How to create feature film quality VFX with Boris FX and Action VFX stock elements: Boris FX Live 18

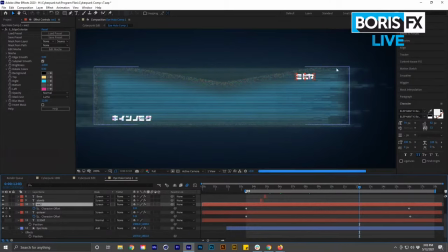And then we've got a simple mask here to kind of give sort of some detail in the middle.
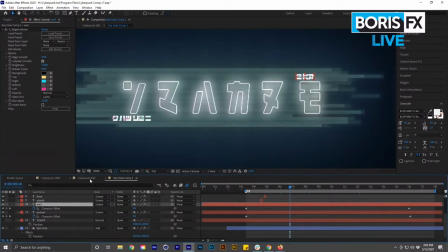Now, apart from that, it's just kind of getting creative with the design of how you want this, something like this to look.
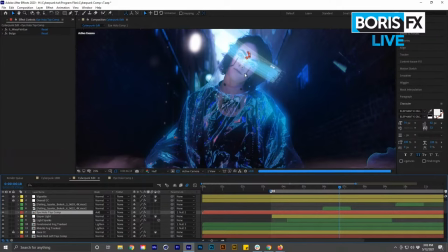And then you track it on, and it follows the actors perfectly in this situation. And so, yeah, it was something, when you have a very straightforward shot, we don't have a ton of camera movement, right?
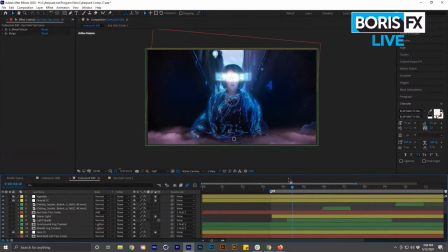So adding a lot of glitching and a lot of those Sapphire scan lines created more, you know, intensity and kind of just interest to the shot itself to have something like this in there.
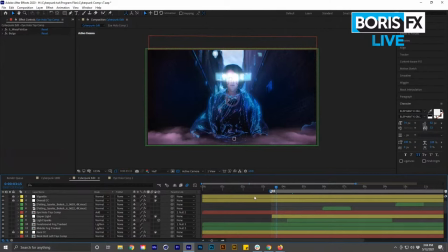All right, and then let's get on to some more Action VFX products that really just tied together the shot as a whole.
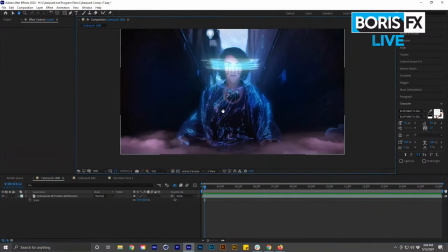So if we take a look here, we've also got some smoke and fog here,
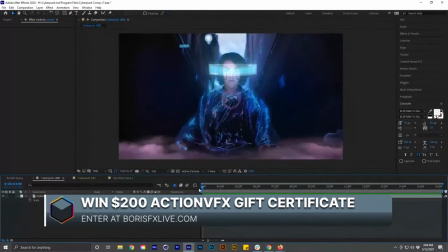kind of, you know, slowly setting the mood in the foreground and the middle ground here. And they've also got some
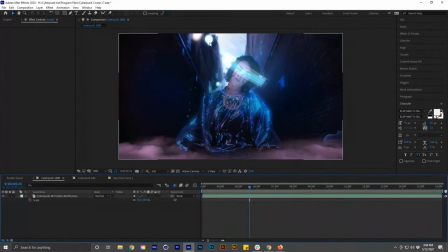electrical sparks from our electrical sparks collection on the website up in this light that are falling periodically.
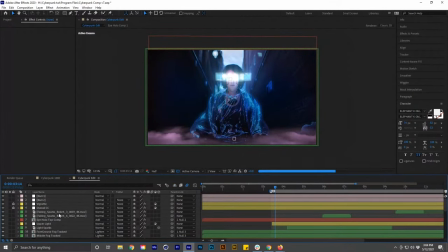And I'll show you how that is working. So I'll also show you, we got some foreground sparks that you probably noticed. We filmed these, included them also for some bokeh. So I'm sure you saw those, but something like that is just great to really top off a shot.
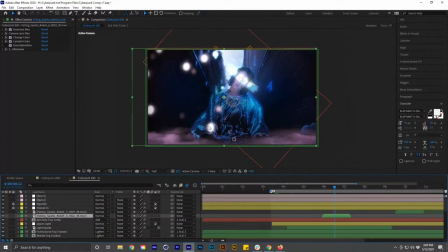You know, you don't have to really track in too much. You just throw them on top because they're blurred out in the foreground. So that was nice to add. And I've got ultra glow on those. I've also got ultra glow on our regular sparks and on this entire top light.
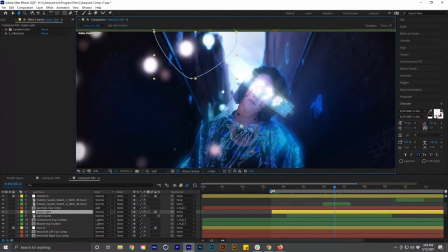So I'll show you how that ultra glow is working here.
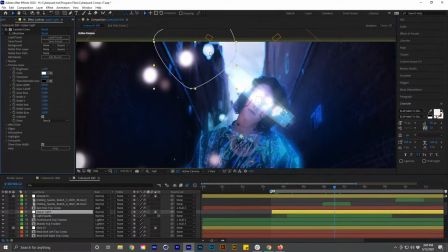Really liked how it's kind of blew it out to fit the final shot. Because when I shot this, it didn't retain. It retained the details and highlights. And this is a red raw plate. so we can retain those if you need them, but I wanted to blow it out and keyframe it.
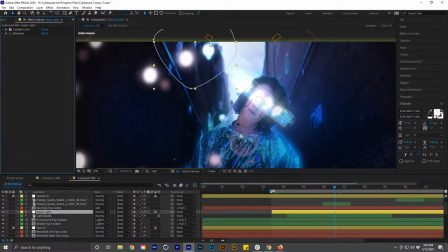So Ultra Glow was great for that, but still have that softness around the edges and within this mask to
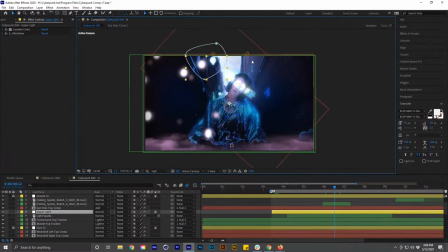fit the shot still, because some glows would be a little harsh. They may not have that kind of futuristic, you know, soft palette to them. But Ultra Glow, I mean, it really just knocked out of the ballpark with that. I also use that on her sides here.
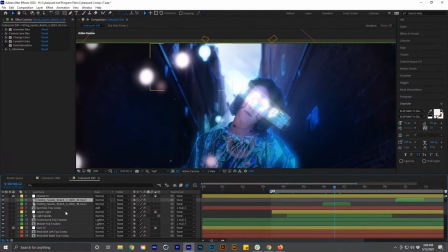I'll show you that in a second. Let's go over these sparks. So let's take a look at the top sparks. I'll sew these out so you can see them.
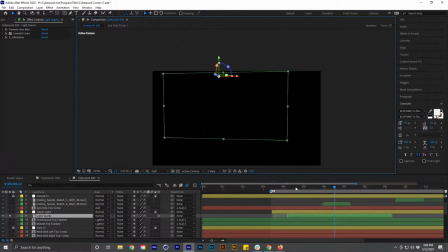Let's take a trigger this back on here and play back. Just to show you how easy it was to add these, the only thing I did to this was add a little blur, a little color correction, an Ultra Glow,
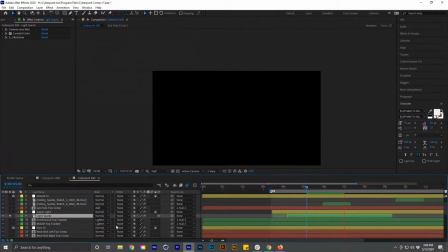and that's about it. And then, of course, I tracked them. Actually, these I didn't even need to track. I tracked in some other assets, but these, the way they fell, they were fine. They ended just behind the actress. So, of course, you can make some small masks or roto if you need to.
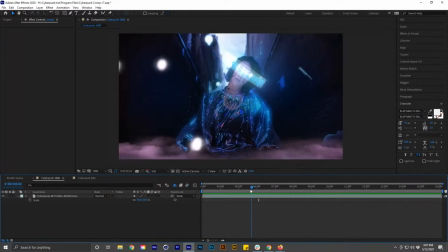But, yeah, it just super easy to add. And it was great for that kind of on animation I did for that light, as you can see.
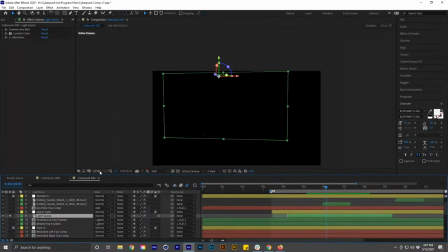Now let's go over some of the usage of Ultra Glow I did in the with the fog in this kind of front foreground area. Let's see here.
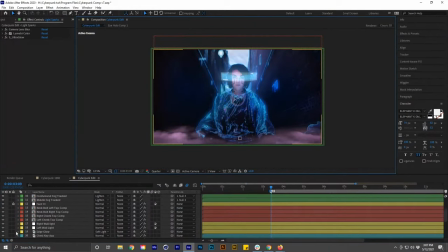So one thing you'll notice whenever I did that initial edge glow effect was it kind of darkened up some other things.